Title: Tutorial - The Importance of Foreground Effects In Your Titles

Hey guys, I'm Alex from Zaxwerks. Let's talk about the importance of adding foreground effects to your titles. Now, what exactly are foreground effects? Well, these are things like dust, smoke, lens flares, things that can be added on top of your design to add more depth. Well, a clean look is good. I understand that. I like clean looks sometimes, but other times you're going to want more depth, more layers to give it a more interesting look. And we all know these layers take time to create. They do. They take a lot of time. And the more time you put in, you won't even realize you don't like what you're making until you put in too much time, and it's just too late to go back. So what's the solution? Well, fortunately, things have changed, okay? Our friends at Rampant have come up with a ton of foreground effects, and they call them style effects, and they're really easy to use, and they're incredibly cheap. So they have a new pack out called Edit Essentials, which I'll be pulling most of my example from. Now, I adhere to the I know what I like once I see it school of design. You know, I like to try, I don't like to plan, I like to hit the undo button. I'm a pro at hitting the undo button. And I feel like these kind of style effects were made with me in mind. Now, Rampant has a huge library, so I can go ahead and I can try until I can find something I like. If I don't like something, I'll just hit the undo button. It's that easy. All right, so let me go ahead and show you what I'm talking about here.
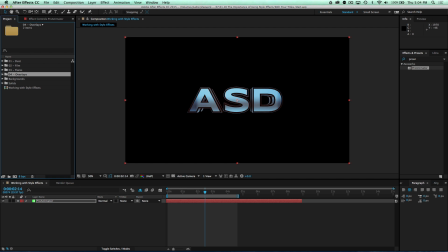Here I have a 3D title created in Zaxwerks Pro Animator. The fragmentation is cool and interesting, and the motion is fun to look at, but by itself, it doesn't look as good as it could. So the first thing I'm going to do is add a Rampant Design background, so we don't have to look at all this black.
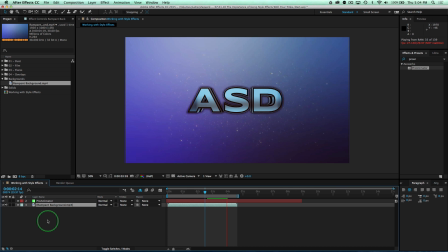Just by dragging it there, that gives it a little color, with some floating particles to start making it more interesting. Good. However, it's still a little flat and needs more to really make it special.
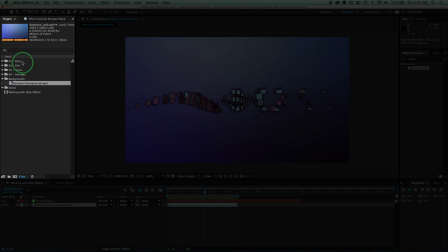Now, if we look here in my project manager, we can see I have folders called Dust, Film, Flares, and Overlays.
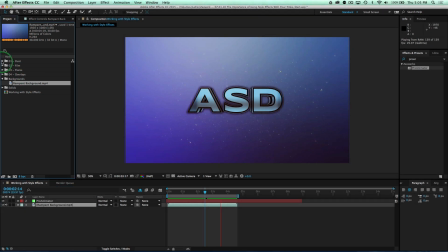These are the style effects. I'm going to start by adding some dust. Let's open up the dust folder and drag dust 59 into our scene.
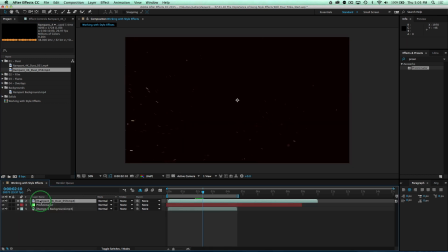We'll make sure it's above the Pro Animator layer and change its blending mode to screen.
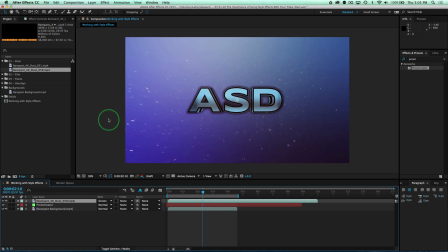Note that all of Rampant's footage is 4K, so it's going to be larger than my HD frame size.
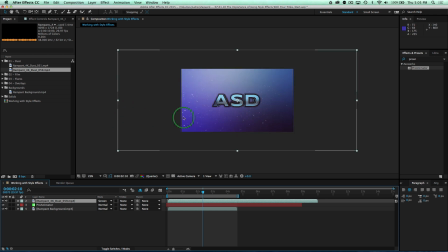That's really good. That means we can move it around and gives us flexibility when we only want part of the image. However, for this case, I want to use the whole thing, so the image needs to be exactly the same size as my comp. So select the layer, and then we'll go up to Layer, Transform, and Fit to Comp.
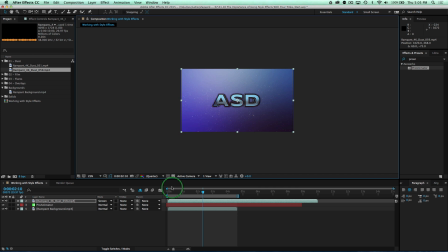Now when we play it back, we can see we have some really cool particles swishing through our scene. Look at that. Let's try a different dust though.
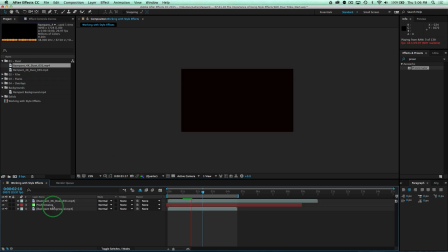We'll drag dust 31 to our scene, delete our old one, and then change its blending to screen, just like before, and then layer,
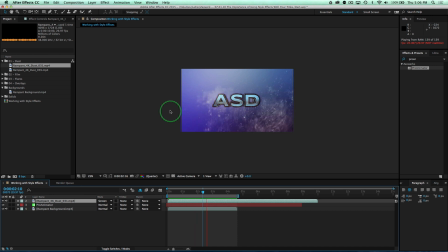transform, fit to comp. Perfect. You can see this one has a lot more dust and it moves faster, which I think lends a sense of action to my title. I like it better that way, okay? Okay, so now let's add a flare to the project. Over here in the flares folder, let's take flare 7 and drag it into our scene. Then change its blending mode to screen.
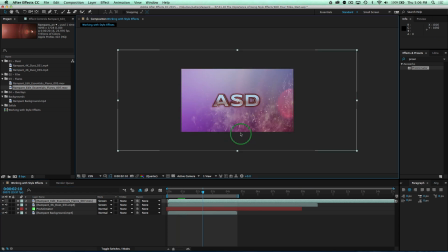And lens flares are cool because they often add light in places you might not expect. For instance, notice how this reddish lens flare makes my scene feel a little bit evil and mysterious.
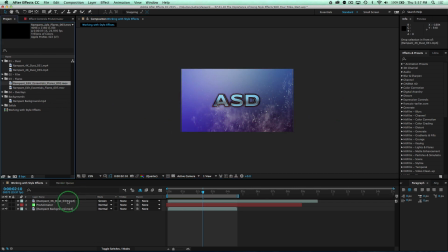Ooh. If we delete that flare and add a new one, let's add this one, and then change the blending mode again, and fit to comp,
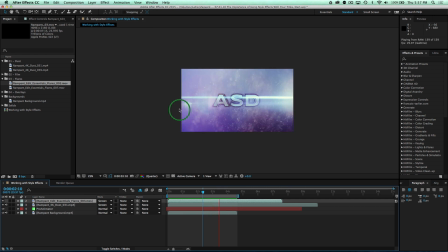you can see how different our scene feels, right? Look at that. All right, so now we run into a problem. You see how the flare moves from bottom to top? Well, what if we want it to move from top to bottom?
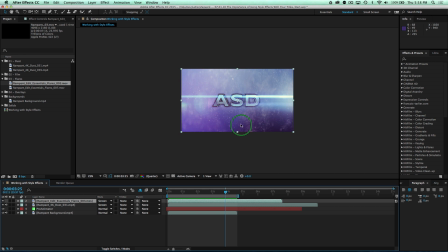Shoot a new flare? No, that's not going to happen. Just click S on the keyboard to reveal the scale property and put a negative sign in front of the Y value. This will flip the flare footage so the flare moves in the right direction. Next, notice how the flare moves down, but it doesn't quite go past our letters.
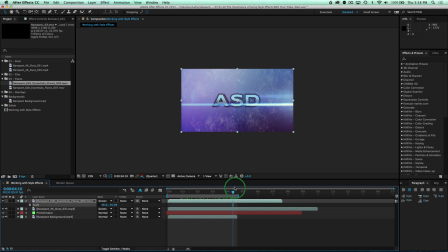This makes it a little difficult to read the text. So put my time marker on the last frame of the animation, and we'll move the flare to be at the bottom of the text just by clicking and dragging. Of course, that leaves this gap up here where the frame stops. To fix it, easy. Just increase the Y scale just by dragging this top point so the gap isn't there. Easy. Good.